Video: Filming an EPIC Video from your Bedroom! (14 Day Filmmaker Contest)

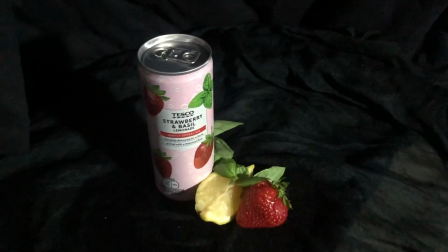0:14 Hey guys, welcome back. This week I'm just going to break down this short video I did for a competition.
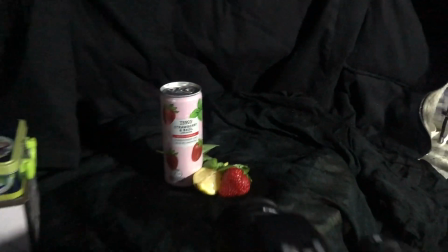0:19 I'm going to do this tutorial video and then upload this video to the competition.
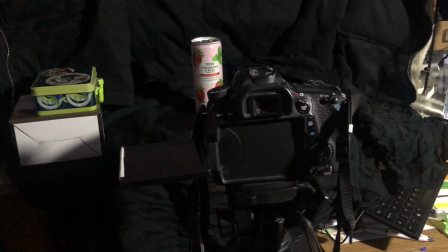0:24 So this was a setup in my room.
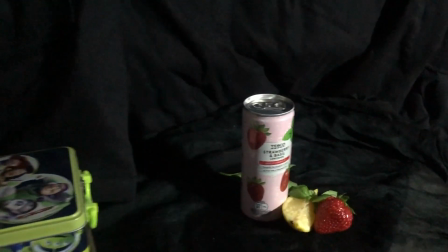0:26 I have my work monitors here, which I've just placed a coat over, and then I have a black scarf lying around,
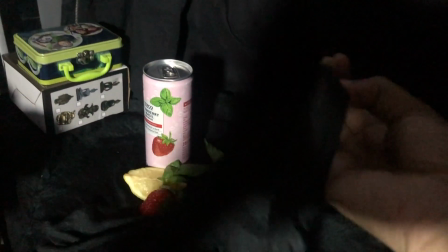0:35 so I use that as the base, and underneath that is an IKEA Lazy Susan stand,
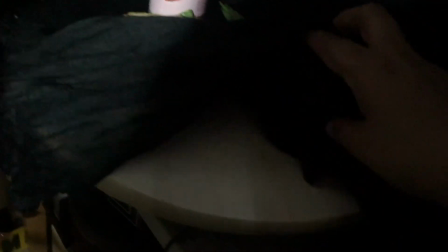0:40 which I just used for some of the spinning shots.
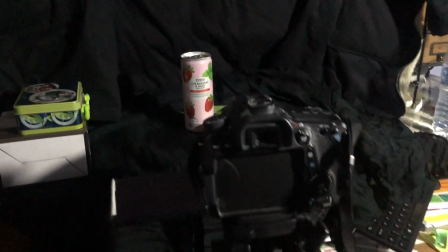0:44 Behind that was directly the camera, my 70D Canon DSLR camera,
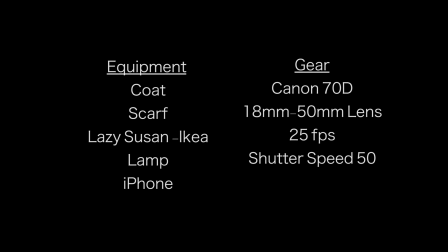0:51 with a 18 to 50 millimeter, I believe, lens.
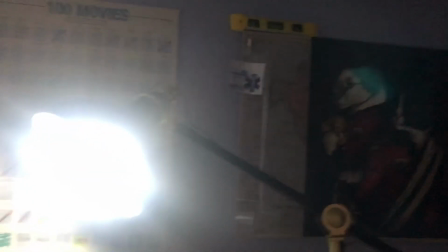0:58 Along that, to the left of me, I had my room lamp,
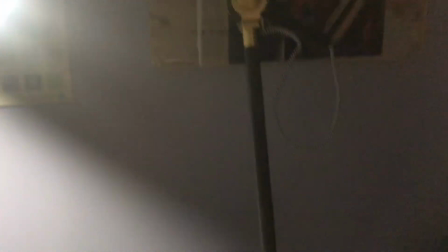1:04 which was just set up on my chair underneath some shoe boxes, pointing directly at the Lazy Susan and the can.
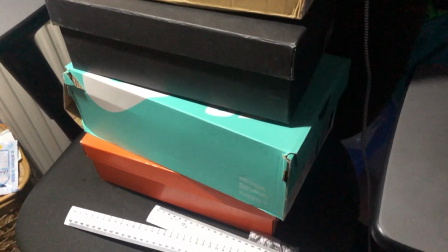1:12 So I had one directional light coming through. On my left hand side, did I say the lamp was on my right or my left?
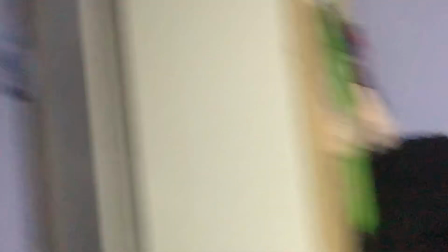1:20 The lamp was on my right if I'm looking at the can, but on the left is my window,
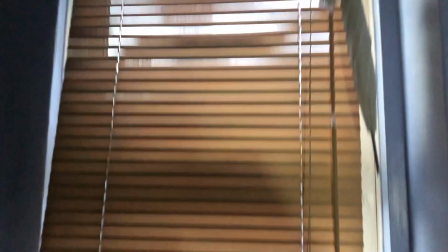1:27 my bedroom window, which was bringing in some natural light. It was too much for this shot, so I pulled the blinds down,
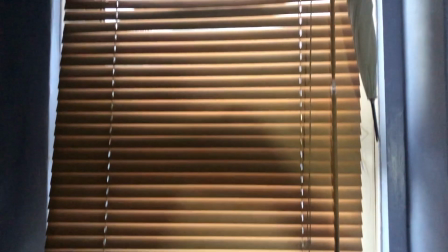1:35 but there was enough light coming through to come across to that area.
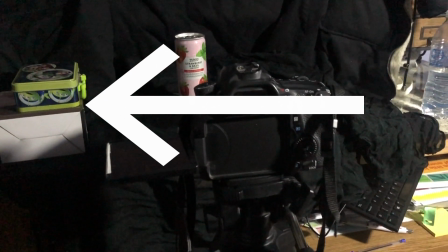1:40 And then directly over here, two boxes I had lying around, my
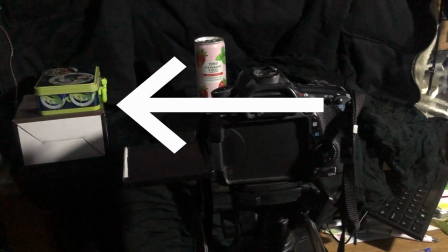1:47 Toy Story tin box, and then under that just a cardboard box.
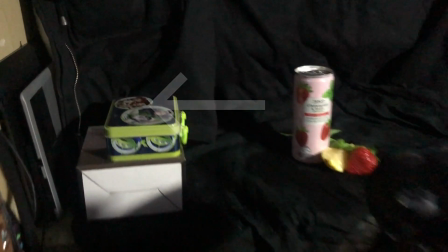1:51 And with that, I use my iPhone and my flash to give it some depth,
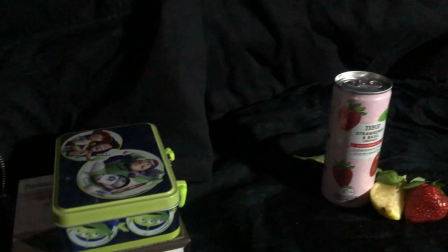1:56 so separating it from the background and getting this nice
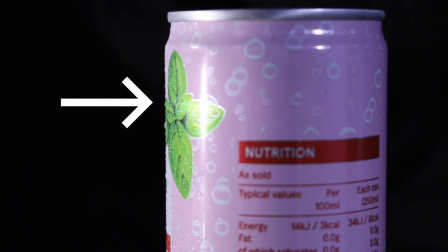2:01 reflection light like reflection off the can to give it some sort of dimension,
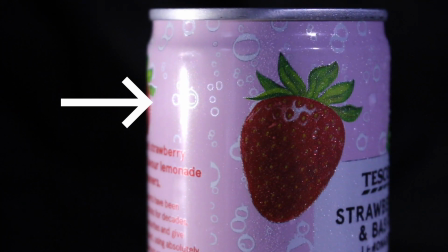2:07 because without it you can see the difference if it was just two directional lighting or even one directional lighting.
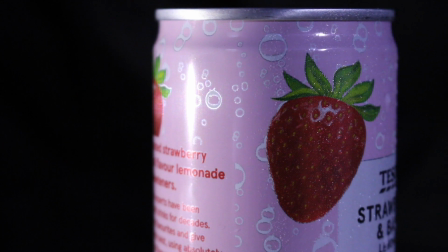2:15 And that was basically it. So then I did some close-up shots and span the Lazy Susan.
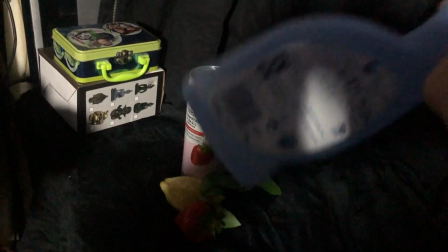2:23 I sprayed the can with some Febreze,
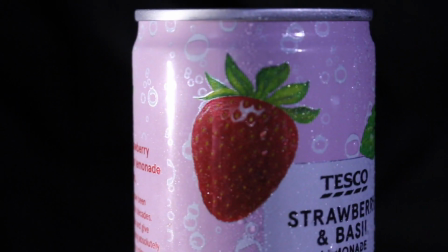2:28 because it just needed to look like it was a can that had just come out of the fridge. And then with the fruit, I used this that I had, filled it with water.
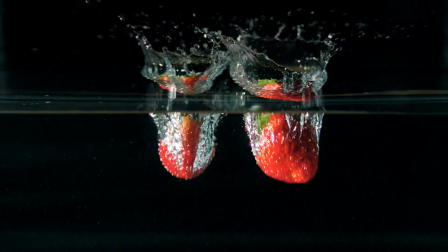2:39 So my original design, I was going to use sparkling water and do the same shot, so falling in,
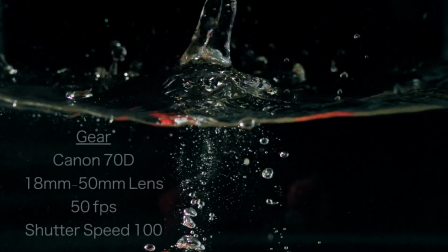2:47 but the sparkling water I had didn't work.
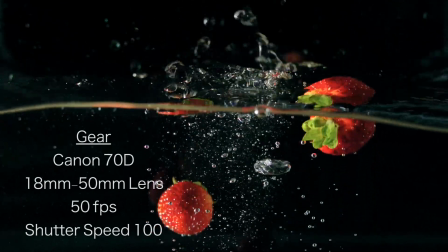2:50 So then I just used the water that I had and got the shots that I had for the lemons and the strawberry.
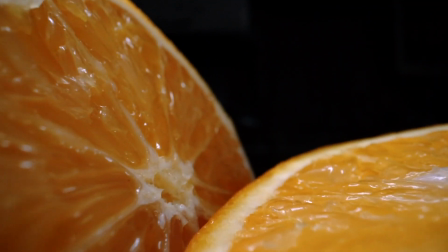2:56 For this shot, though, there's one shot in here that I used stock footage from, with the link in the description below,
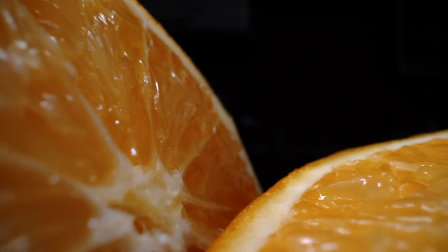3:03 because my probe lens wasn't working, but there's a competition running for that, so check that video out. That's also in the description. I also had some lemon and strawberry shots that didn't actually make it into the final clip,
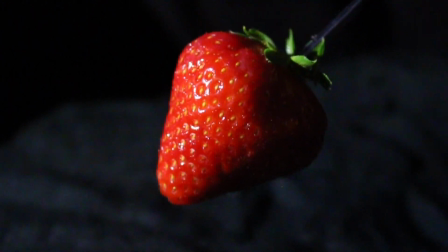3:16 where I used a skewer here, again Febrezed it, and then watched the drips come off.
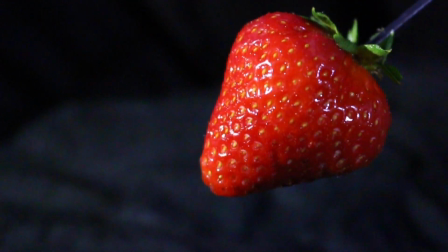3:20 So it worked really well, but didn't quite work with my final flow, so I didn't keep that in.
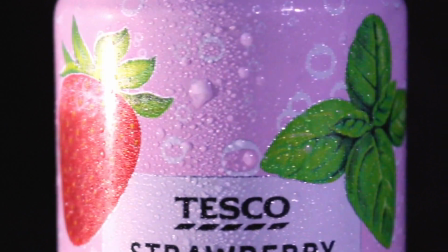3:26 I edited it using a story mode. I showed what the can was.
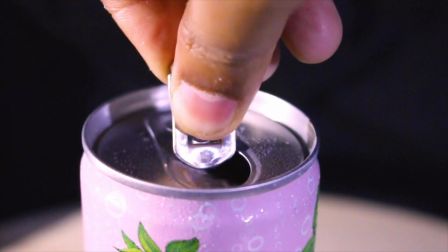3:30 I then broke down what the drink consisted of, and then in between showed elements of me opening the can,
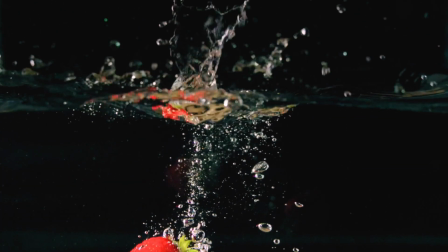3:38 me pouring it in, seeing the fizz, and then eventually revealing that it was from Tesco.
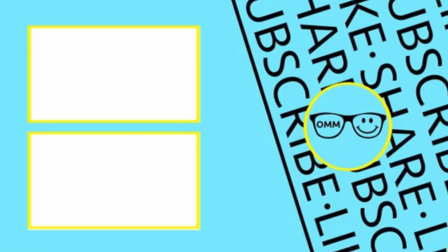3:44 I chose this one because I saw it while I was shopping in my local supermarket, which is Tesco if you're not from the UK,
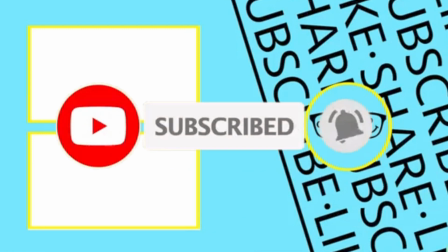3:50 and just thought, it looks cool, so I might as well just make a funky video out of it.
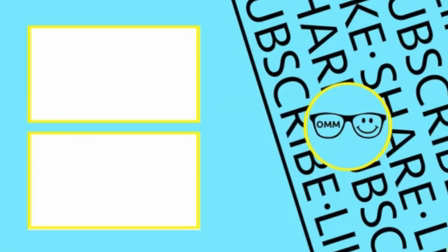3:55 Just to give you a rough idea, the filming took 4 hours with setting it up, filming the shots, packing it away. The editing took another 5 hours on top of that, and I'm still not happy with it, but it's at a good place at the moment.
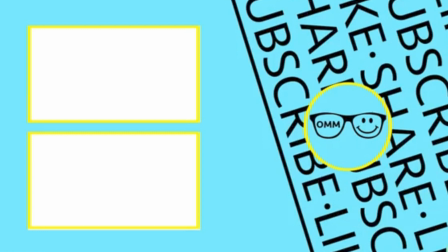4:12 But this is why I was late this week, so apologies for that.